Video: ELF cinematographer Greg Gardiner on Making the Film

Hello AFI Movie Club. This is Greg Gardner talking with you and I am the cinematographer for ELF.
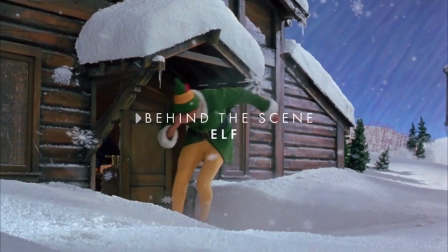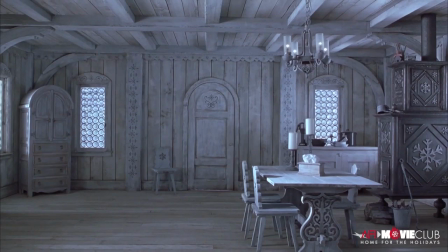There are so many elements behind ELF and particularly behind Santa's Village.
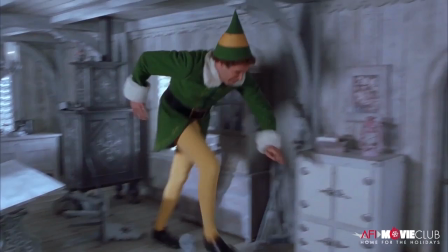So it was complex. People call it force protective. I call it compression shots.
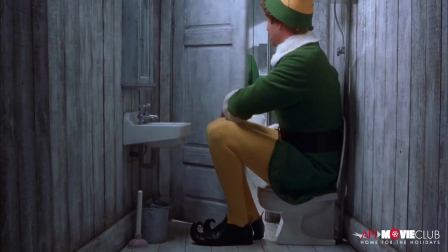There was this little shot where Will's sitting in the potty there and Bob Newhart comes to talk to him at the door.
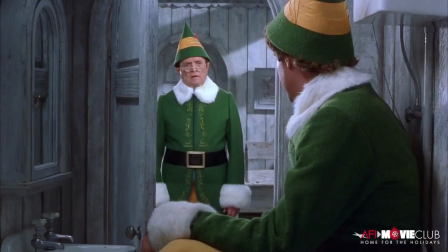And then right behind that, Will sits on his lap. So we're looking at what was basically the easiest shot of the compression shots, and one of the hardest back to back.
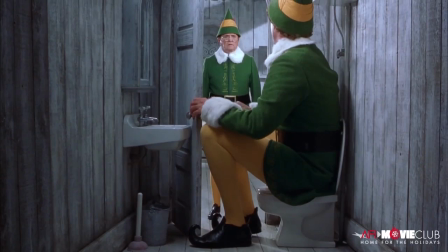The shot here is the first one we did. If you look at it right now, you can see how it's entirely in focus. See how Will's hand is in focus, and Bob Newhart was focused. The back wall is not the one that's way back behind Bob, but the plane between the two actors.
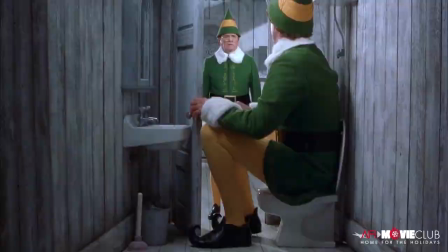So he's supposed to be like, he's standing right outside the door, but he's actually probably eight feet away. The trick is how does the camera not see that? Why can't they tell through the focus elements? So the trick is the whole entire shot has to be in focus. The entire shot has to carry focus, we call it. So to get that, you have to put a tremendous amount of light into the scene to stop the camera down and get infinity focus through the whole shot.
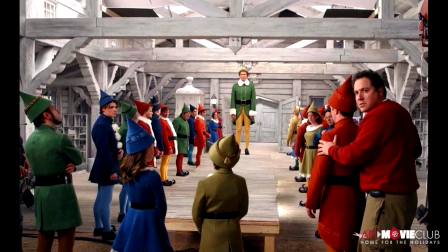And then you can never tell where anybody is. There's no depth cues that are given away.
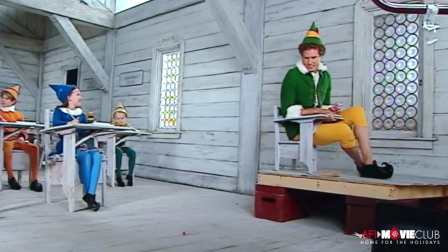So you can't actually tell, but people are on platforms and the camera has to get to a certain height so our platform merges with the one behind it.
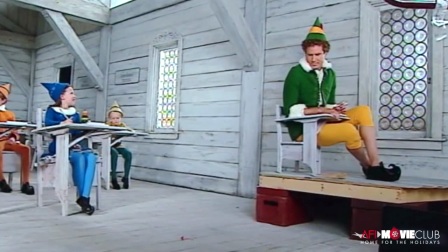Then we're painting. We have to hand paint our floor to match the floor below.
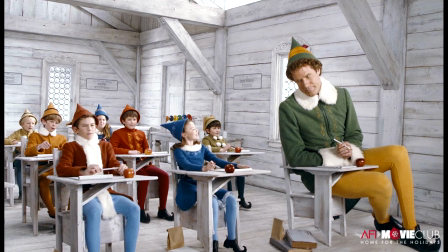And then also you have to light it so that your shadows travel across or you try to light it so that there are no shadows that would suddenly disappear.
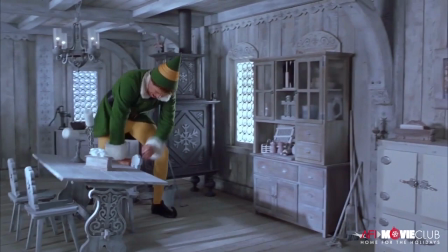It would take hours in some cases because of all the lighting. But the reason this one's significant is it was the first one we were doing on set on the shooting day.
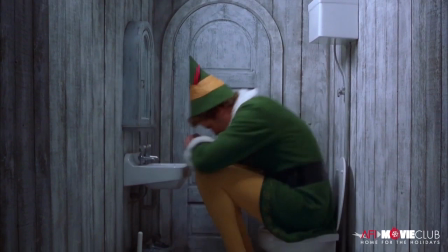I knew that it would work 100%, but they were so nervous, producers were so nervous. They made a work print by lunch. They all watched it projected the first morning, and everybody applauded, like, okay, this works.
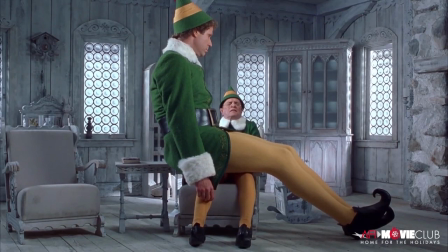This is fantastic. And off we went.
Buddy, I think there's something I probably should tell you.
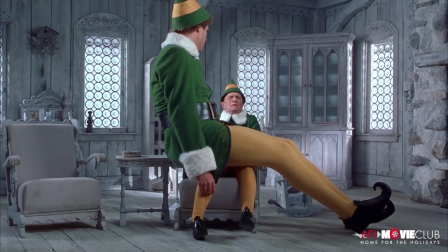This is the one that took a little while. Here's Will. He's sitting giant on the legs of Bob Newhart. So the seat on the left, the little table, and the seat that the legs are on, that Will's sitting on, those are on their own floor.
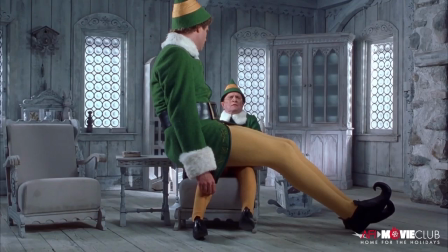You can almost make out the floor separation between the floor. It's in the back, and it's an elevated floor. And then these seats are scaled down to make Will Ferrell look bigger, the furniture scale down. But I did the first pass conceptually on how to make this work, and then John fixed it. I'm just going to give, I want to give him the credit because they're really funny what he came up with. I said, what if we, like in the gym, you know, they have those exercise benches and they have the one that inclines down and then you have to do crunches and you have to do weight lifts off from all that. So we have our seat and you're looking straight at it.
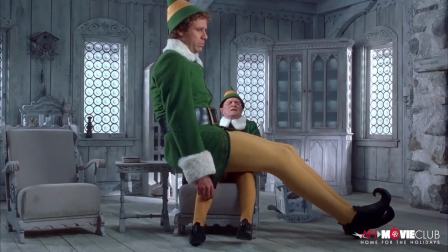But basically there's a slant board on the back of it and there's a 10 year old boy that's laying on that. And then those are his legs that are coming over the front of the seat.
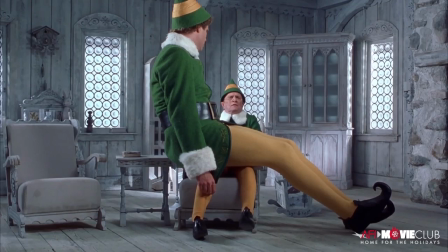And then Bob Newhart is in a chair that's about eight feet back, because you can see how big Will is and how small Bob is. But what's he sitting on? Because he can't sit on this boy's leg. So my first task, we did a test, was a bicycle seat. I don't know, try a bicycle seat, something that hides there. And you couldn't tell anything except for it just didn't look like Will was sitting on his legs. He goes, I just don't buy that. He goes, you can tell he's sitting on something. And this is why I remember this now, what, 20 years later?
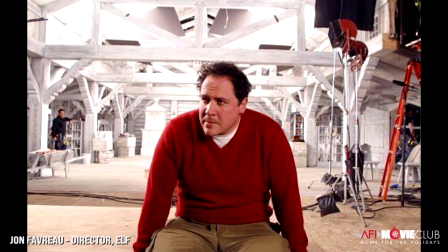And John said, he goes, why can't we make like those medieval things with the clamps that they would shackle, they put around people, and we'll put them around his legs. And you're looking at him going, what? And then he could just sit on those, and he wouldn't crush the little boy's legs. And you're like, I guess that works. Sort of sleeves. And actually, that's the end result.